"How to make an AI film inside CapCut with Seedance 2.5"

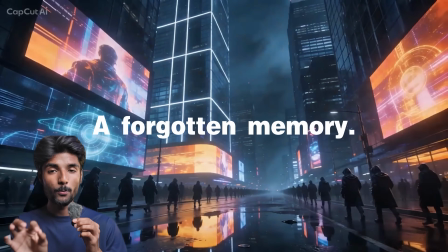This is how I created a full AI movie using CapCut Video Studio Director mode.
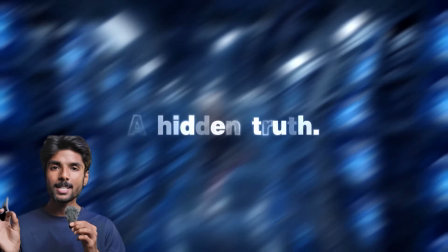This is Director mode in CapCut Video Studio, which can help you visualize your ideas step by step.
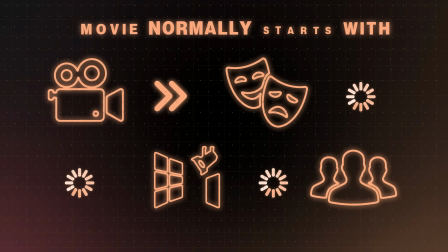A movie normally starts with cameras, actors, sets and a production team, but this one started with just a simple idea that slowly becomes something much bigger.
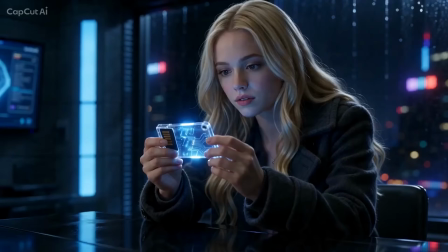And the strange part is not that AI generated videos. We have seen AI make professional clips before. The strange part was what happened during the process. After a while, I stopped thinking about prompts and started thinking like a director.
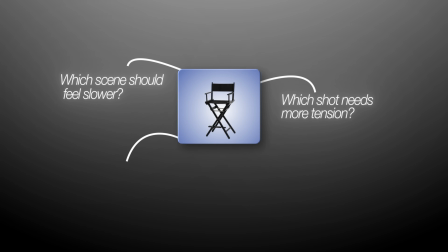Which scene should feel slower, which shot needs more tension, should the ending feel hopeful, or should it completely change everything?
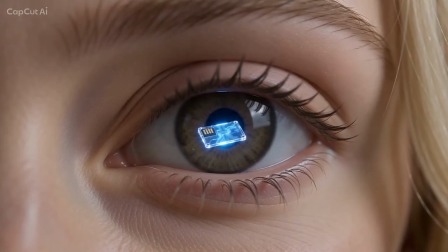Because creating random AI clips is easy now, but turning separate scenes into something that actually feels like a movie scene is a completely different challenge. So instead of generating random videos, I decided to build an entire movie from scratch.
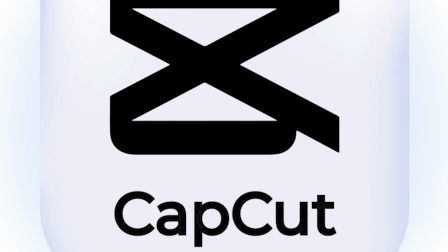And let me show you how. Enter the CapCut website, click Video Studio and select Director mode.
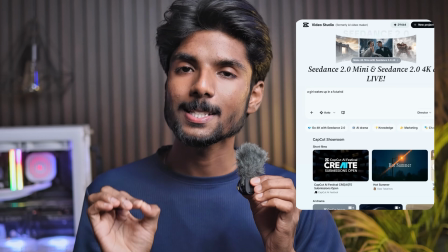So I actually started with one simple idea. A girl wakes up in a futuristic city where everyone's memories are stored inside glowing glass cards.
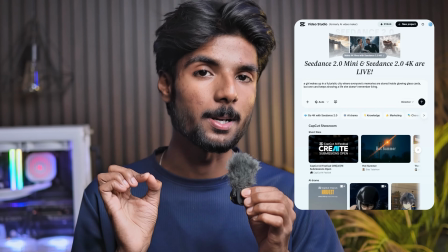But one card keeps showing a life she does not remember living. That was the whole prompt, just a seed.
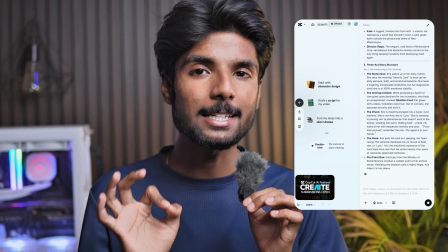From there, I used the agent to expand it into a short professional story.
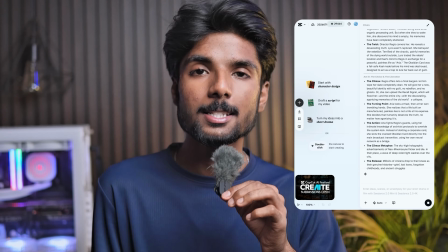It gave me the basic structure, the girl, the city, the memory card, the mystery and the final reveal. But I did not just accept the first version because the whole point of this workflow is control.
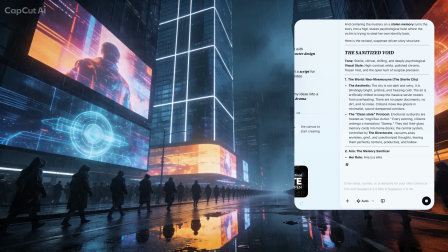I pushed the story darker, I asked for more suspense, I made the city feel colder, cleaner, more controlled.
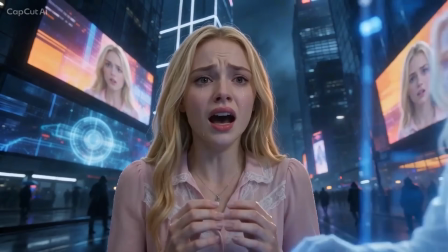I changed the twist so the card was not showing her future, it was showing a memory that had been stolen from her. Suddenly the story had much stronger hook. She was not predicting what should happen next, she was uncovering who she used to be.
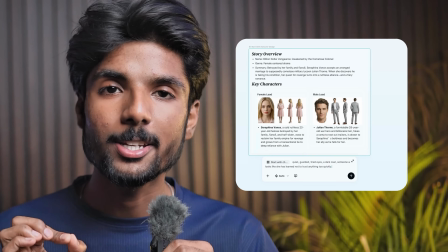After that, I started building the world around the story. I created the main character, quiet, guarded, tired eyes, a dark coat,
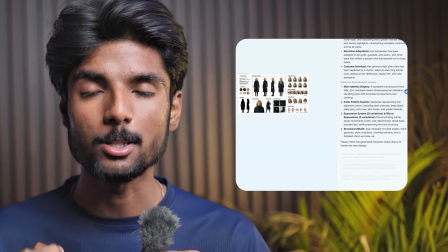someone who looks like she has learned not to trust anything too quickly.
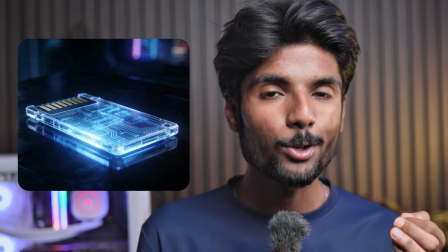Then I created a memory card, thin, transparent, glowing softy blue, almost like a piece of frozen light.
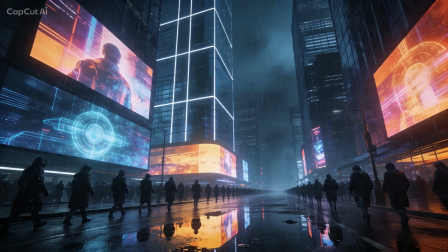Then the city, rainy streets, tall glass buildings, silent crowds, digital screen reflecting in puddles, and a feeling that everything is beautiful but controlled. And this is where frames becomes really useful. Instead of having my characters, props, environments, and story ideas scattered everywhere, I organize them like a production board.
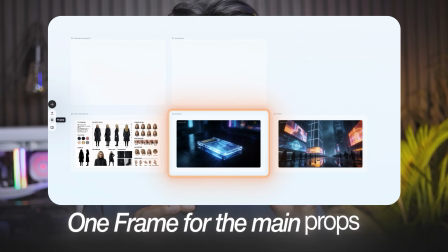One frame for the main character, one frame for the city, one frame for props, one frame for the storyboard, and one frame for alternate endings. That may sound simple, but in AI filmmaking, organization is everything. If the main character looks different every 2 shots, the audience stops believing. If the city changes style halfway through, the world breaks. If the prop at the center of the story keeps changing shape, the whole plot feels fake, right?
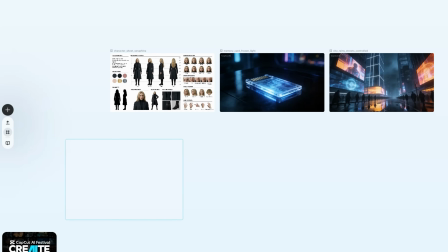Frames help keep the asset structure and reusable, so the movie felt more connected. Then I moved into the storyboard, and this was the part where it started to feel like actual directing.
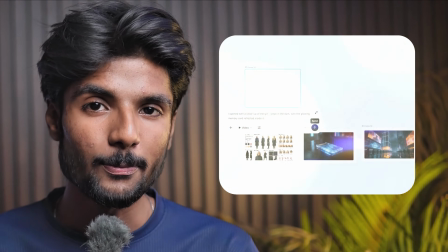I opened with a close-up of the girl's eye in the dark with the glowing memory card reflected inside it.
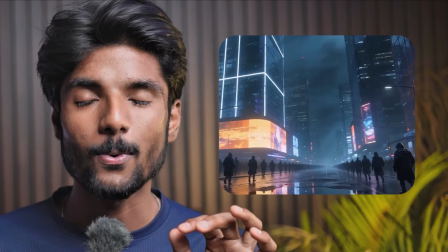Then a wide shot of the city at night, rain falling slowly, people walking under giant screens.
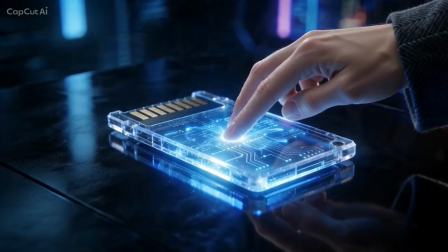Then her hands reaches for the card. Then the card activates. Then we see a flash of a memory. The same girl, older, running through the same city from something we can't see. Right away the audience has a question. Is this the future, a warning, or something that already happened? Because I was building shot by shot, I could control the rhythm.
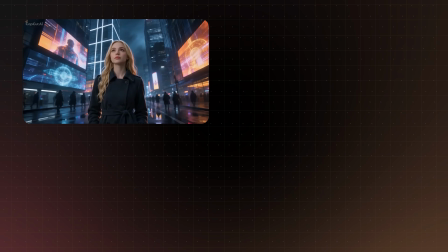Some shots were slow and atmospheric, some were emotional close-up,
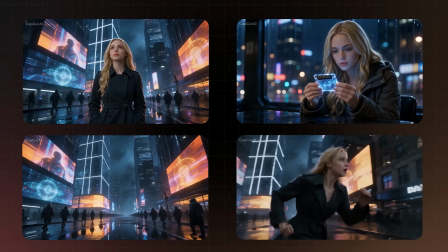some were wide to show the scale of the city, some were glitchy and fragment because they were memory flashes. And that's what separates the real story from a random montage. A montage shows cool visuals, a story controls what the viewers feel from one moment to the next.
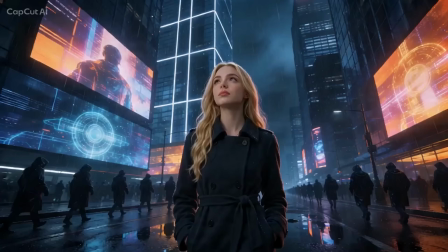And of course, not every shot worked perfectly the first time. One scene looked beautiful, but the girl's expression was too calm. In the story, this is the moment she realized her entire life may have been edited. She should not look calm, she should not look shaken, confused, almost afraid to believe what she's seeing.